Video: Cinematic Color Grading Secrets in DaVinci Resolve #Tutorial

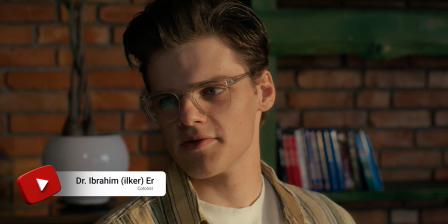(0:00)
Hello, welcome back to channel. In this video, I'm grading a cinematic close-up with a rich, saturated film look.
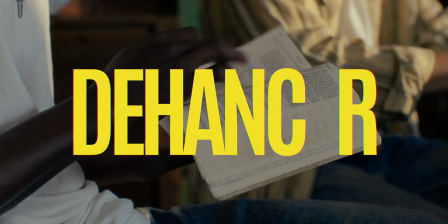(0:07)
Today you'll see me using Dehancer Pro and some DCTLs by PixelTools.
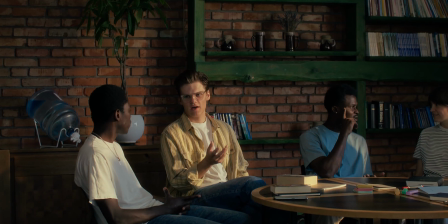(0:14)
And it's not because I want to sell you anything, but because these are part of my everyday workflow as a colorist.
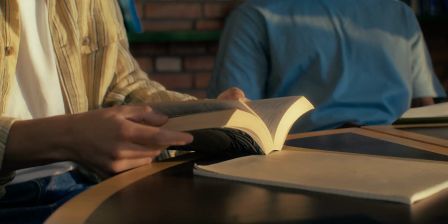(0:21)
Some of them I even consider my secret tools for achieving that cinematic look.
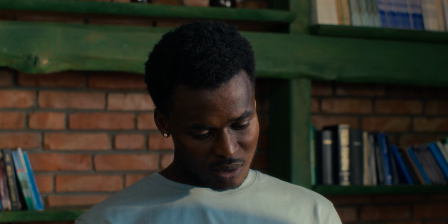(0:28)
So, if you're serious about cinematic color grading, I highly recommend watching until the end,
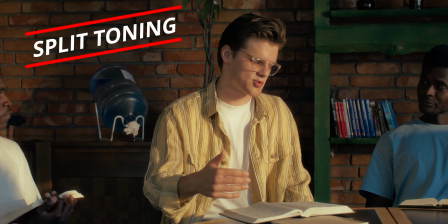(0:34)
especially for the split toning DCTL, where the real magic happens.
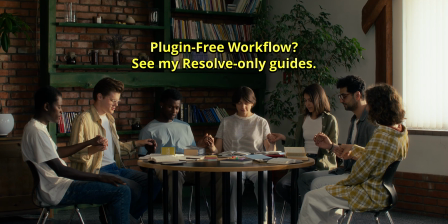(0:40)
I know not everyone uses paid plugins, which is why I also make tutorials with only Resolve's built-in tools.
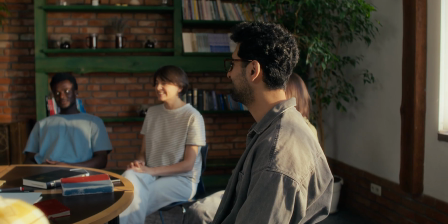(0:48)
But today I'm diving in with some of the powerful tools I rely on every day.
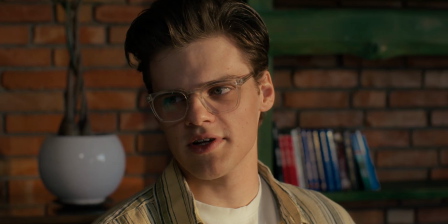(0:54)
So, if you're here, let's get started.
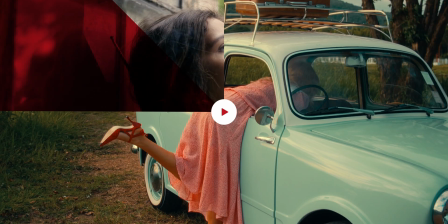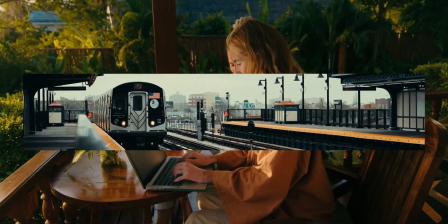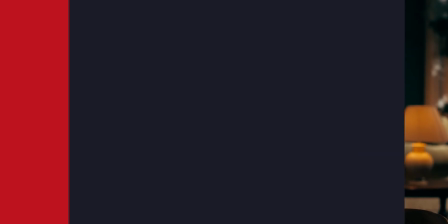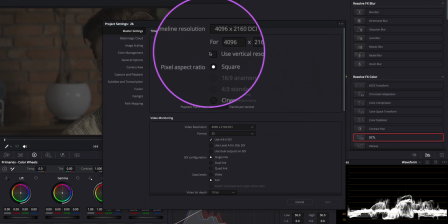(1:13)
First, let's take a quick look at the project settings. I've set the timeline and video resolution to 4K, and for color science, I'm using DaVinci YRGB.
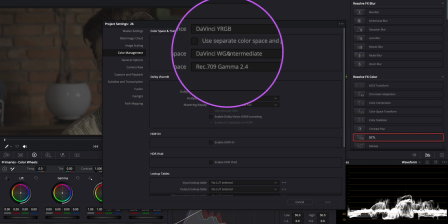(1:26)
My timeline color space is DaVinci White Gamut Intermediate, and the output color space is Reg 709 with Gamma 2.4. As always, this setup gives me a solid foundation for precise color control and a clear delivery format.
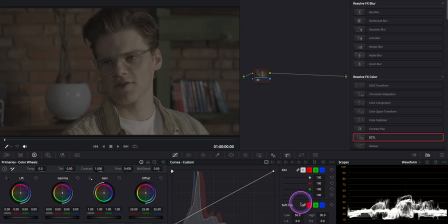(1:43)
Now, we'll start by adding our input and output CST nodes. Since this footage was shot on red, I'll set the source color space accordingly.
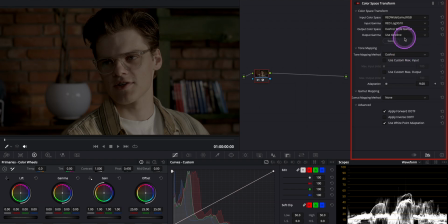(1:53)
We're converting it into DaVinci White Gamut Intermediate for more flexibility during grading.
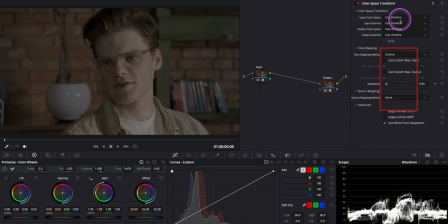(1:59)
Then, in the output CST, we're bringing it back to Reg 709, Gamma 2.4 for standard delivery.
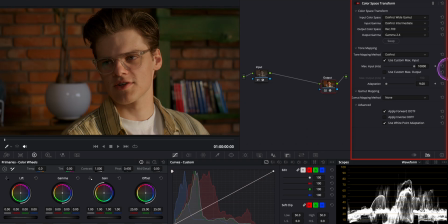(2:06)
By the way, make sure to set your tone mapping to a max of 10,000 nits in the output CST. This helps preserve highlight detail and also ensures smoother roll-off. Okay, I want to start by applying some film look profiles using Dehancer Pro.
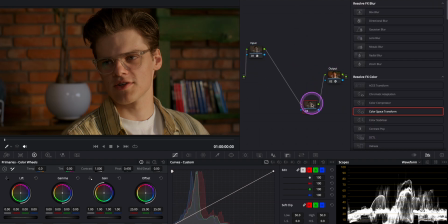(2:24)
Since this will influence our contrast, I always prefer to do it early in the grade.
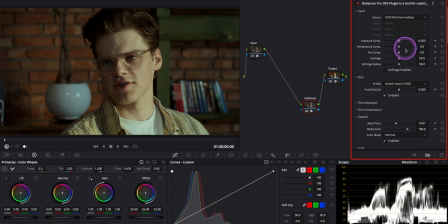(2:31)
I'm setting the color space to DaVinci White Gamut here and disabling
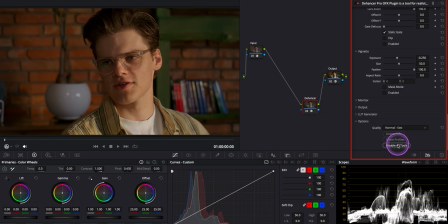(2:36)
the default tools just to avoid any unwanted interference. And don't forget, always set the processing quality to high. First, I'm adding codec 2383 as our print film emulation,
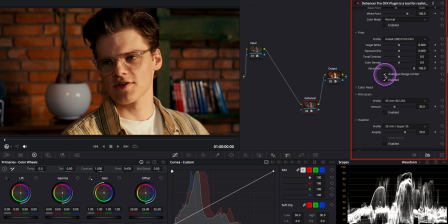(2:49)
which gives us that classic cinematic contrast and color density.
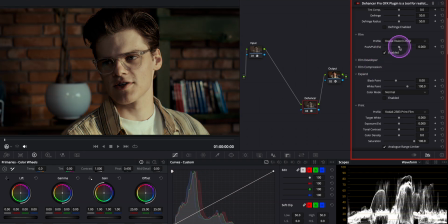(2:54)
Then I'm choosing codec 250D as a negative film profile to shape the image's tonal response. This combo, negative and positive, helps simulate the full photochemical process, so I love it.
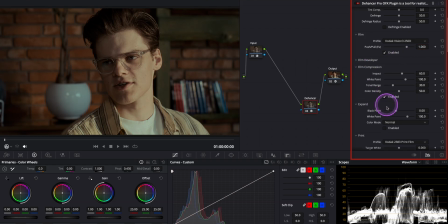(3:10)
I'll also enable film compression here to gently roll off the highlights here as well and protect skin tones without crushing the image. Finally, I'm adding some film emulation effects,
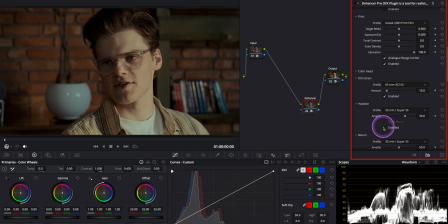(3:22)
just a bit of fine film grain for texture and subtle halation around the highlights and a touch of blue. Okay, once the look is dialed in, you can always adjust the global output to fine-tune the overall balance to your liking.
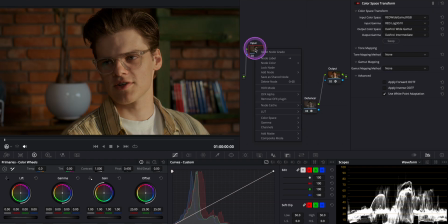(3:41)
Looking at the image, I'm happy with the overall contrast, but I want to show you a tool I really like for primary adjustments. This one is by PixelTools. Let's add it here.
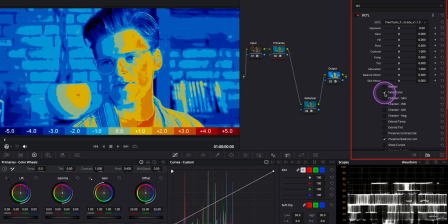(3:55)
First up is the false color feature, which is super helpful for checking exposure. And as you can see, we get a clear exposure map across the image.